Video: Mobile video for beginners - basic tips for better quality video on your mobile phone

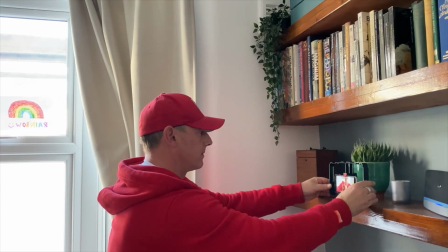[4:00]
Also here, if you don't have a tripod, you can put the lens into selfie mode, as I am doing that right now,
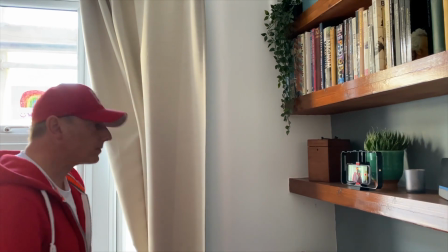[4:08]
and place it on a shelf. And if you still need to get it a little bit higher, stack some books on it.
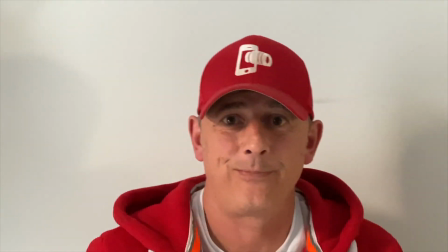[4:14]
Again, this looks really bland and flat against this background.
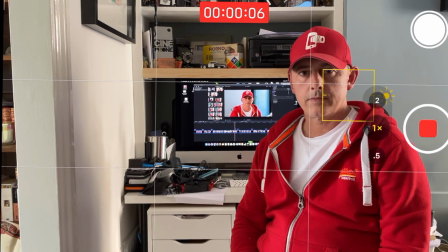[4:19]
Choose a more interesting background to record your message on, or if you're talking to camera.
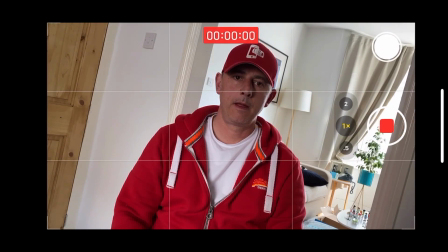[4:25]
So at the beginning of the video, we set up the grid on our camera app.
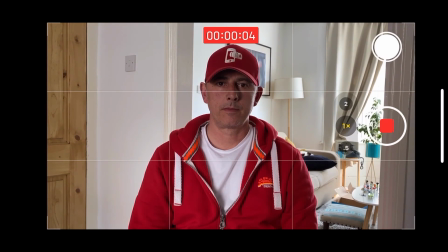[4:31]
So this is the 3x3, which is rule of thirds, and we're using the lines here to actually even up our shots so that we don't end up filming tilted or slightly at an angle. We want it nice and straight, horizontal and vertical. So we use anything in the frame that has straight lines to even up our shot.
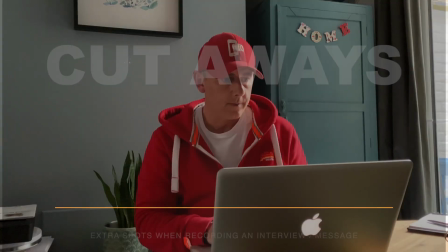[4:51]
Cutaway shots are very important if you're going to record a message directly to camera, or even if it's an interview setup.
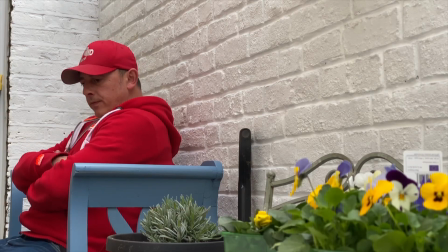[4:59]
try to get some separate shots.
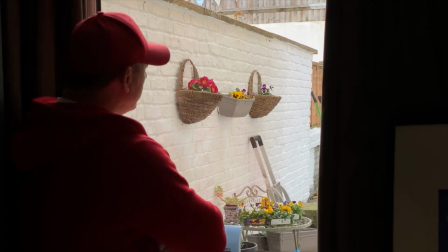[5:01]
Anything to do with the subject or the space that you're in, it will help you immensely with the audio editing in post-production.
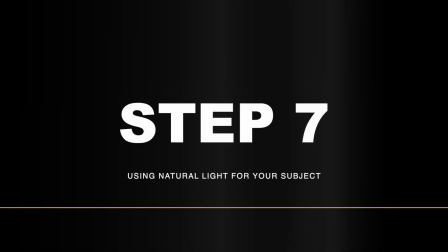[5:10]
Step 7, using natural light for your subject. So don't shoot against a window.
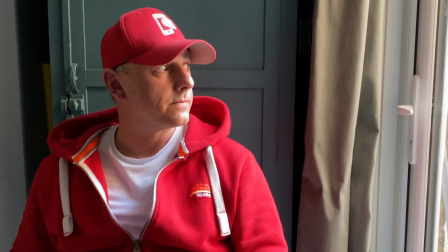[5:16]
You get serious shadow issues and it just looks awful. Use natural daylight from a window, but side on.
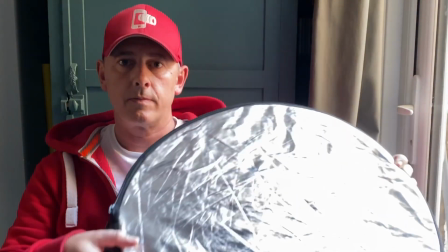[5:23]
Now, to get more light onto the face or the subject or the product,
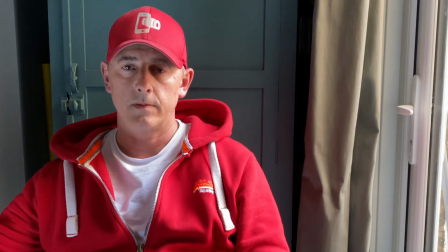[5:28]
whatever it is you're filming, use a reflector, and you'll have to experiment with the light a bit.
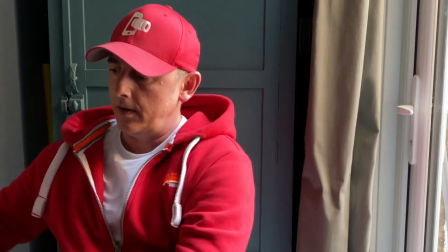[5:33]
This is great kitchen foil. It works. It will bounce light back onto the subject if you don't have a reflector. Step 8, manual exposure control. On an iPhone, you can control the focus and the exposure just a bit.
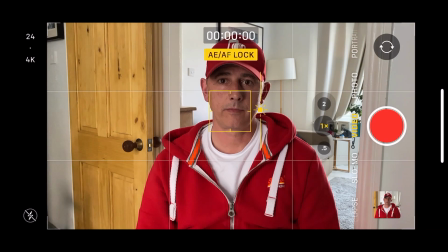[5:49]
Hold your finger down for 3 seconds on the screen and you'll see AEAF lock.
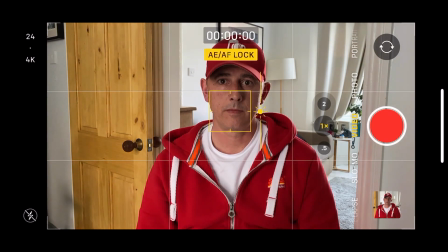[5:54]
That locks the focus to the face and also gives you control of exposure.
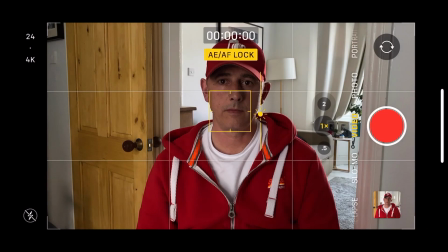[5:59]
Sundial bringing the light up and down. So adjust it until you're happy with it.
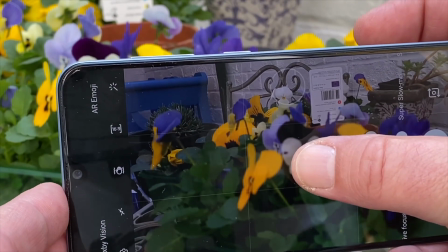[6:05]
Same with an Android. You can actually lock the focus and you get the circle that comes up, and again you get this light bulb symbol,
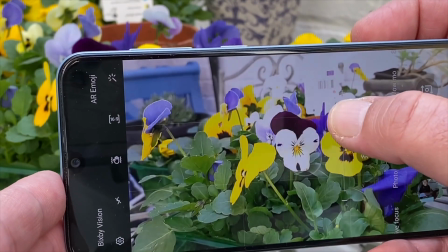[6:13]
which is your sundial, so you can scroll up and down and change the exposure.
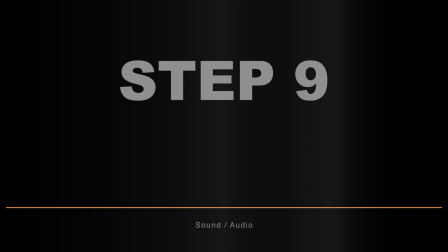[6:20]
Step 9, sound and audio.
So testing 1, 2, 3, just using the ordinary microphone built into the mobile phone.
So for audio, that wasn't too bad. Obviously I was in a quiet room, there wasn't really anyone around, so in those circumstances the mobile phone actual microphone will work fine. But you may find yourself in different places or different locations where there's a lot more noise, and in that sense you really need to direct the sound to your voice. So headphones is the best option.
Testing 1, 2, 3. 1, 2, 3. Testing 1, 2, 3. Testing with the headphones as a replacement microphone instead of using an external microphone in case you may not have one.
Sorry about the dog getting in the shot. Anyway, step 10, handheld filming.
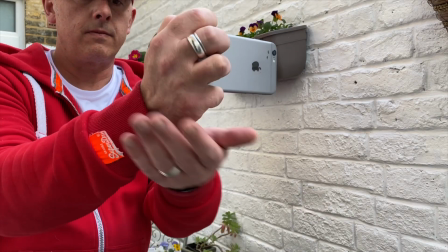[7:22]
So if you're going to be hand holding the mobile phone, or if you've got someone helping you,
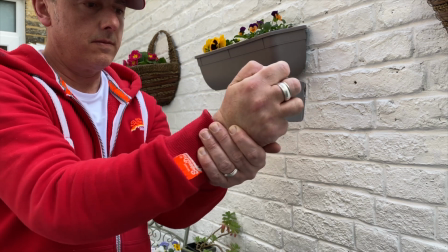[7:27]
then if you just follow what I'm doing here, it really will give you better stability in the shot.
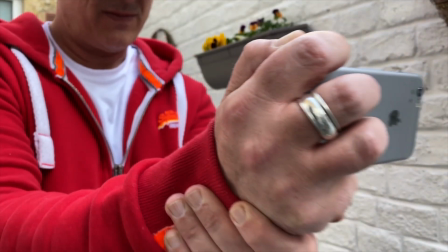[7:33]
Not perfect, but it will give you the best stability because you're having to hold the phone.
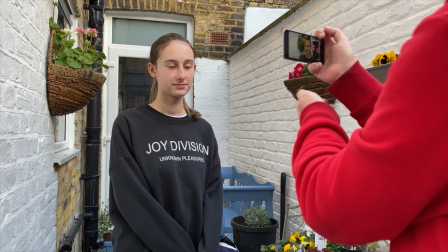[7:39]
Now here, just showing, again, if you were interviewing someone, do exactly the same.
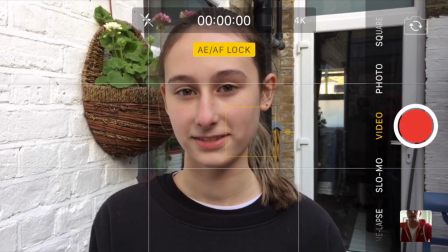[7:44]
Rest your hand in the palm of your other hand. Won't be perfect, but you'll get a better shot.
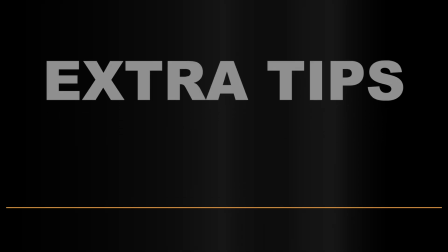[7:50]
Extra tips, just a few extra pointers to help. Selfie sticks.
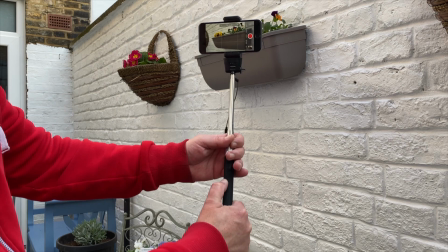[7:57]
No one will own up that they own them, but they're out there and they are actually really good.
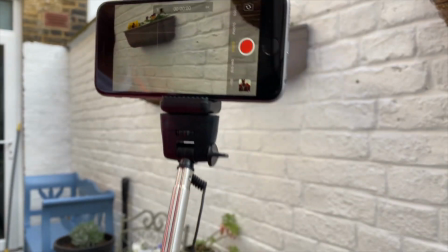[8:02]
Great for stabilizing your shots and filming smooth movements.